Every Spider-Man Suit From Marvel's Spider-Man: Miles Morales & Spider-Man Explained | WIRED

This was taken directly from the comics and made to look like something thrown together from the clothing that Miles may have lying around in his house. Using our advanced material shaders we're able to show layered detail
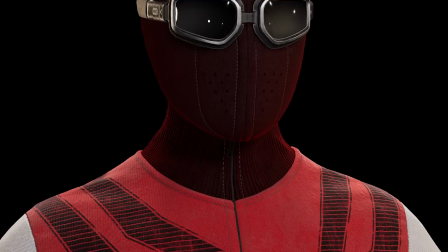such as tiled fabric weaving and pilling throughout all of the fabrics.
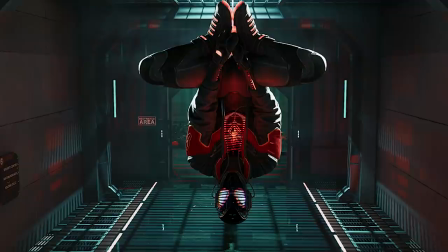Miles Morales 2020 suit. The team took what was originally a variant cover and made an in-game
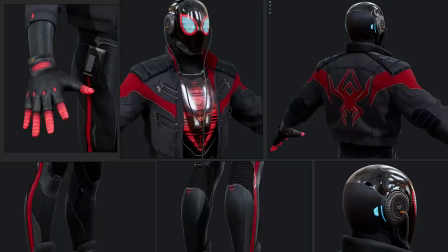suit by referencing futuristic designs of helmets and biker jackets. We created custom emblems for the jacket backing as well as complex shaders for the 2020 helmet to
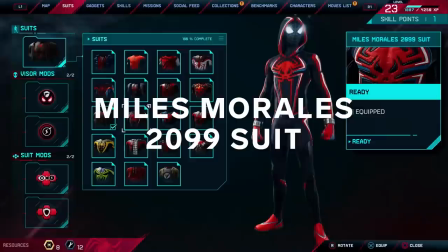have animated LED expressions to help really sell the vision of what the variant cover originally showed fans.
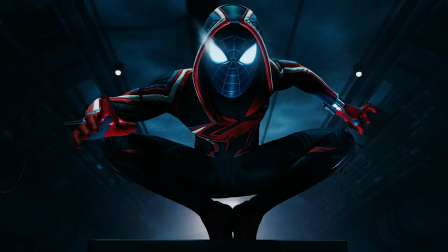Miles Morales 2099 suit. This is originally a variant cover designed by Lee Garbutt.
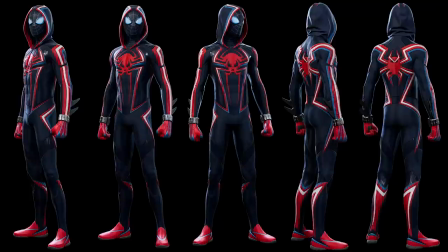We were honored to take this to completion in 3D.
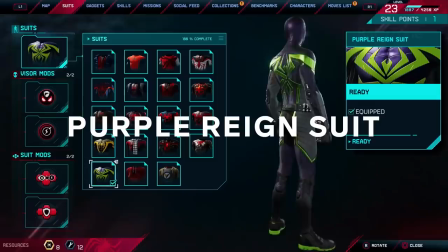What's really great about this suit is that we also have an homage to the original 2099 Spider-Man, Miguel O'Hara, seen on his chest emblem throughout the suit.
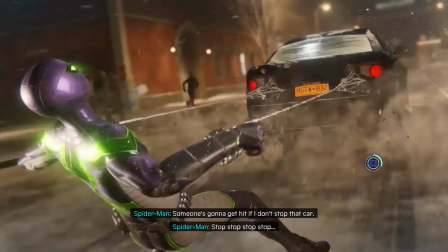Purple Rain Suit. We collaborated with Marvel Games to create this totally unique suit to help tie the relationship of Aaron Davis, Miles' uncle,
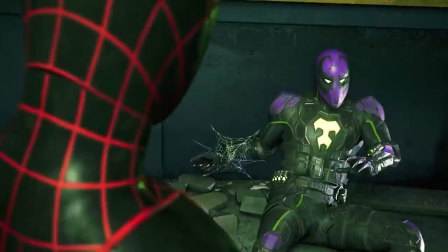to Miles Morales. This has similar design principles seen in the Prowler outfit. We use the same color scheme and give it a sleek, armored look. This also pays homage to the ultimate Prowler design created by
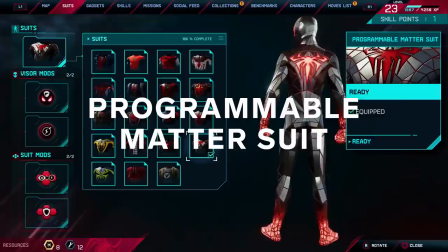Sarah Pacelli by having gray inserts on the side of the suit.
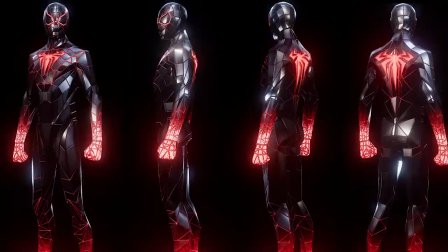The Programmable Matter Suit. The programmable matter suit is using technology designed by Miles Morales' childhood friend,
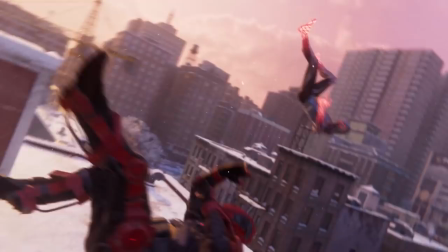Finn Mason, but repurposed to better fit Spider-Man and his color scheme. It uses the chrome-like appearance that you may see in the underground's weapons and technology,
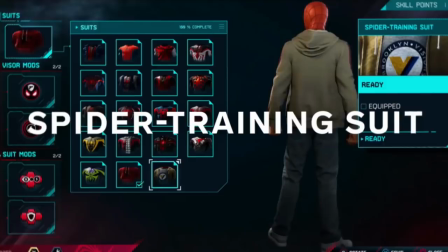but also has the red spider emblem that fans would recognize as Miles Morales.
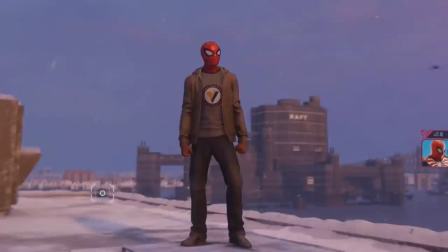The spider training suit. This suit is designed to tie directly into where you may have seen Miles Morales where we left off in Marvel's Spider-Man as a new protege to Peter Parker.
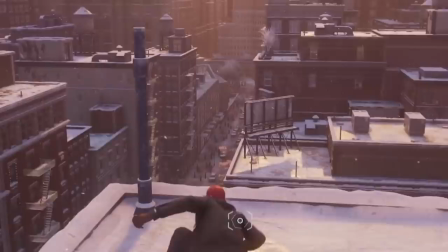This suit is purposely designed to use street clothes that Miles Morales may have just laying around in his closet.
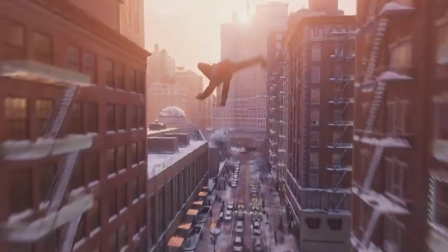This ties the civilian Miles Morales to his very beginning stages as Spider-Man before truly taking on the mantle.
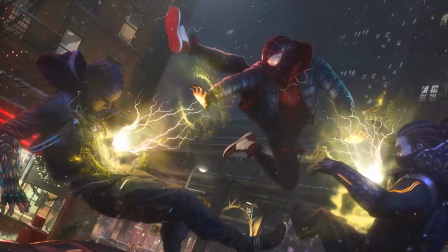The sportswear suit. The sportswear suit is intended to be a step beyond the spider training suit it
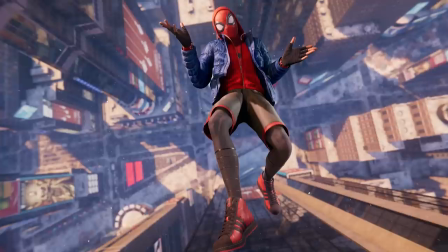uses piecemeal items from spider-man suit given to him by Peter
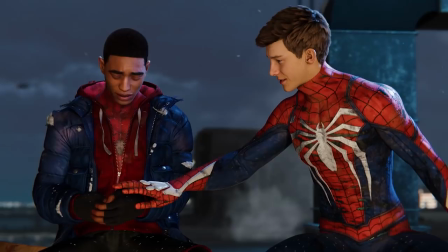Parker but also incorporates winter wear this is also an important suit
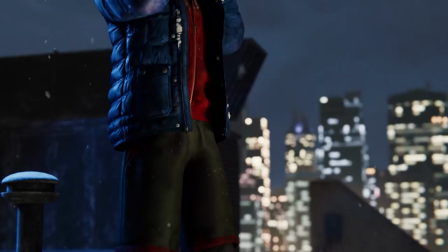narratively to show that miles is staying with his training as spider-man going from the
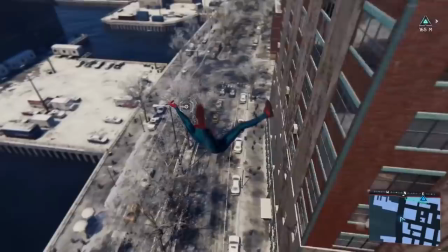very initial suit to this new and improved training suit and then eventually
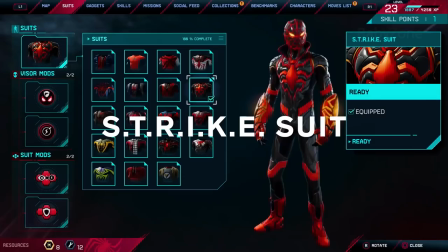into the great responsibility suit as a true spider-man the strike suit.
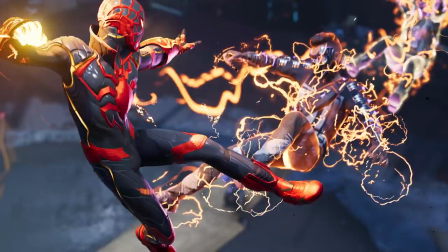This suit is designed by artist Dave Raposo. We really wanted to have a suit that focused on the venom energy that is natural to
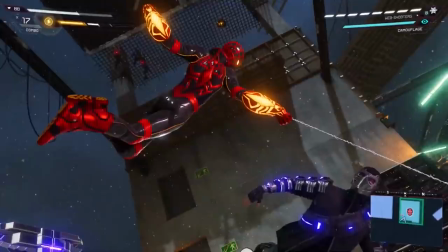Miles Morales as Spider-Man and also speak to the youthfulness of the hero himself.
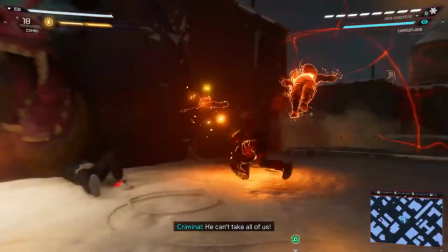The suit is created by using plates of armored rubber and insulation as well as
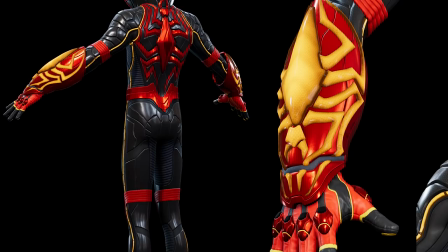energy coursing throughout the suit itself in spider emblems that trail along the arms and through the chest and back.
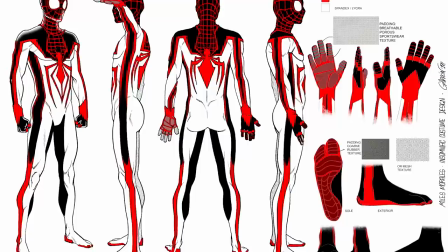The track suit. This is a custom suit designed with famed Miles Morales artist Javier Garam. We really wanted to have a suit that focused on the athleticism of Miles Morales and the youthfulness of the hero.
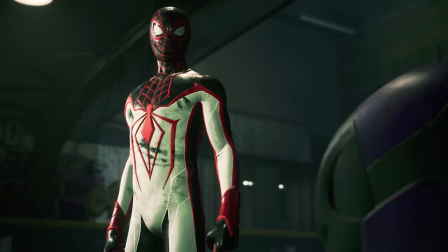We referenced parkour gear and free-running outfits to help influence
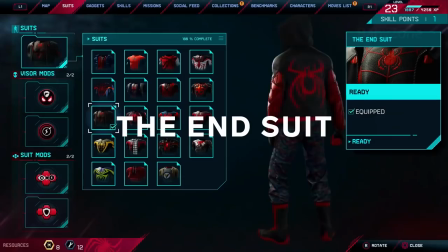the suit as well as athletic gear to help make him appear sleek and agile.
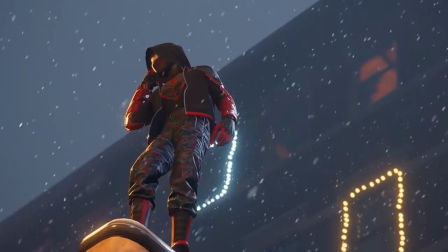The End Suit. This is a suit from a futuristic setting and an older Miles Morales. Using materials like padded leathers, denims, and nylons really helps ground this suit inside of our realistic world. Uptown Pride Suit.